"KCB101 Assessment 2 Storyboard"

The product is offered and then used, showing consumers that it is a choice to decide to use Smoother. Ultimately, this product is depicted as a problem solver, its binary opposition being something that cracks lips. The audience understands it by being shown the application in the final scene. As mentioned in Week 7's first podcast by Jason Sternberg, connotations are at the heart of branding. Taking this into account, our slogan of "Make your life a little smoother" is devised to evoke a luxury feel to an everyday product. As shown in this scenario by showing a businesswoman at the start of a busy day, faced with the problem of chapped lips, the Smoother brand aims to promote a quick solution. To avoid the nightmare of clutter, as mentioned in Week 7's second podcast, our solution would be the obvious use of a beautiful person with social stand power. By using a successful and socially agreeable, beautiful woman, the audience see that it is subconsciously and loosely promoted that those with the culturally accepted beauty and money choose to use a chapstick by Smoother. The branding creates the luxury ideology of I want to be like her, use what she uses because she looks good doing it. We are just using the background noise for this scenario, coffee shop noise and street noise, emphasising the everydayness of our product.
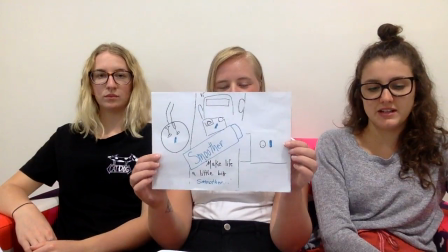328s
The use of the 5-second still at the end of the advertisement is to implant the purpose and the branding message of this product.
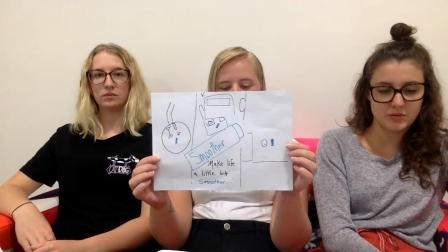335s
Its slogan, "Make your day a little bit smoother," appeals to the target audience of everyday
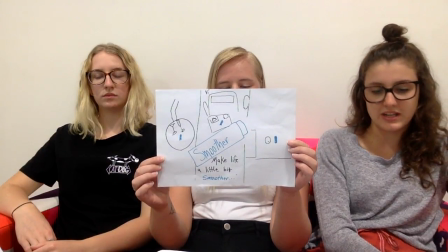341s
women as they are able to use this product on a daily basis easily with evident results.
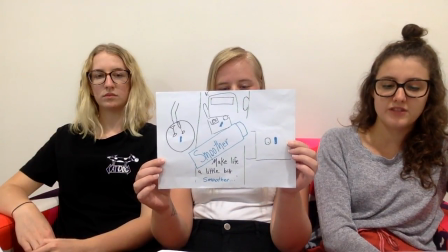346s
The 3 stills shown at the end are to emphasize that your average everyday woman can use this product whenever or wherever they like. The use of motivated signs throughout this advertisement involves the use of image within a frame.
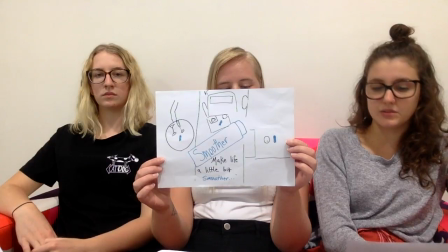358s
In this case, the images seen in the 3 scenes that correspond with the stills in the final seconds of the advertisement are used to emphasize the slogan,
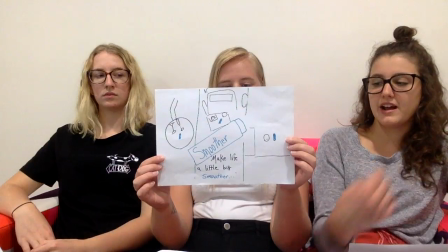367s
"Make your day a little bit smoother."
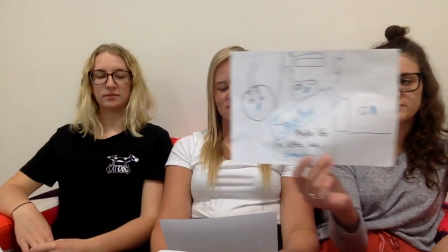371s
Using these 3 scenarios allows the target audience to relate to women in the
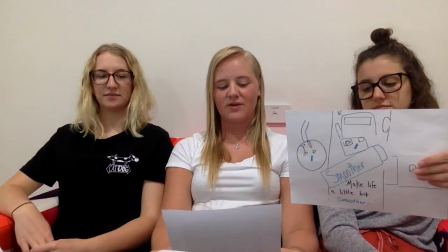376s
scene and is invited to feel that they would benefit from this product like the women in the frames.
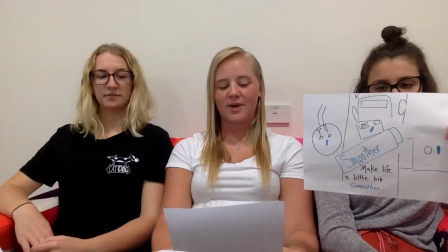381s
Another analytical theme will be unpacked in relation to this advertisement is Singtam.
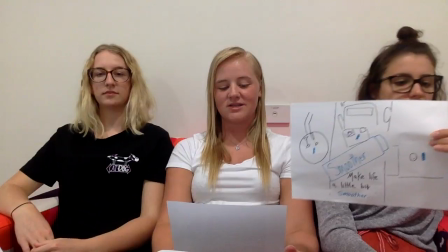387s
Singtam is a collection of signs that can be arranged in a way to create meaning.
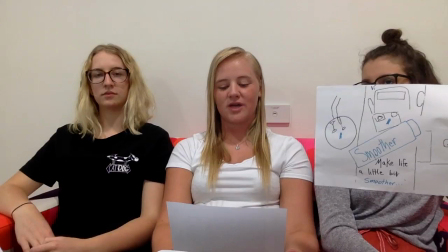391s
In this advertisement, there are multiple signs that work together to create the overall message of the frame.
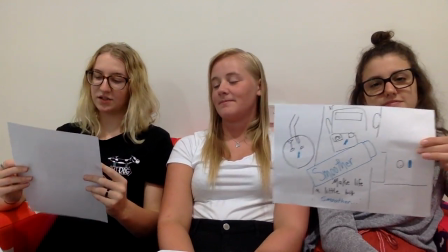399s
The use of the 3 scenes in conjunction with each other help to create the
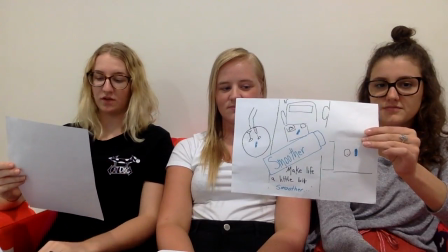404s
overall meaning going hand in hand with the underlying message of the advertisement that this product is for everyday women.
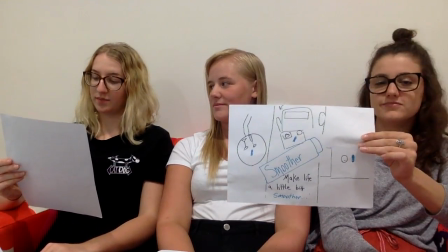410s
The final theme that can be seen in these frames is extra textual framing. This is when we bring outside knowledge to our reading of the text.
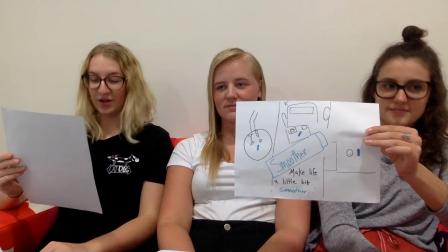418s
The audience is invited to draw on prior knowledge they have on whatever symbols are pictured within a frame.
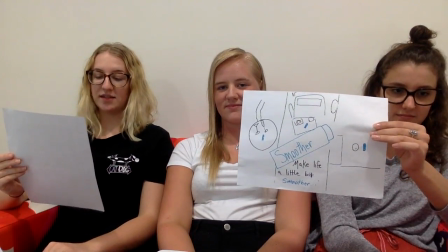425s
In this instance, the audience is invited to draw on prior knowledge from their lives and relate to the product in the advertisement to their lives and how they will benefit from it,
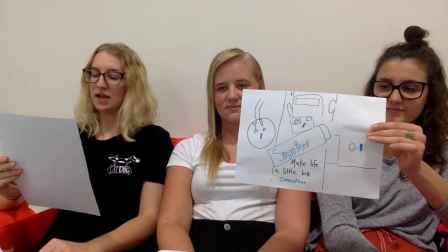434s
therefore creating a positive effect and influence on the target audience.
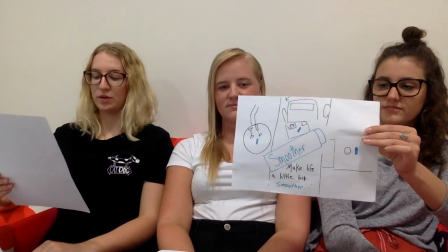438s
We use the same end shot of the application of Smoother in each scenario to create a common thread throughout the ad,
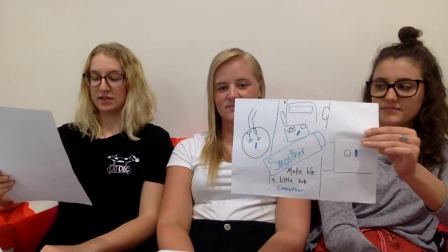444s
clearly showing what the product does to the audience. I'm Tess Allan. And I'm Julie Amundsen. I'm Shona Butler. The final dialogue was by Bronte Hawthorne.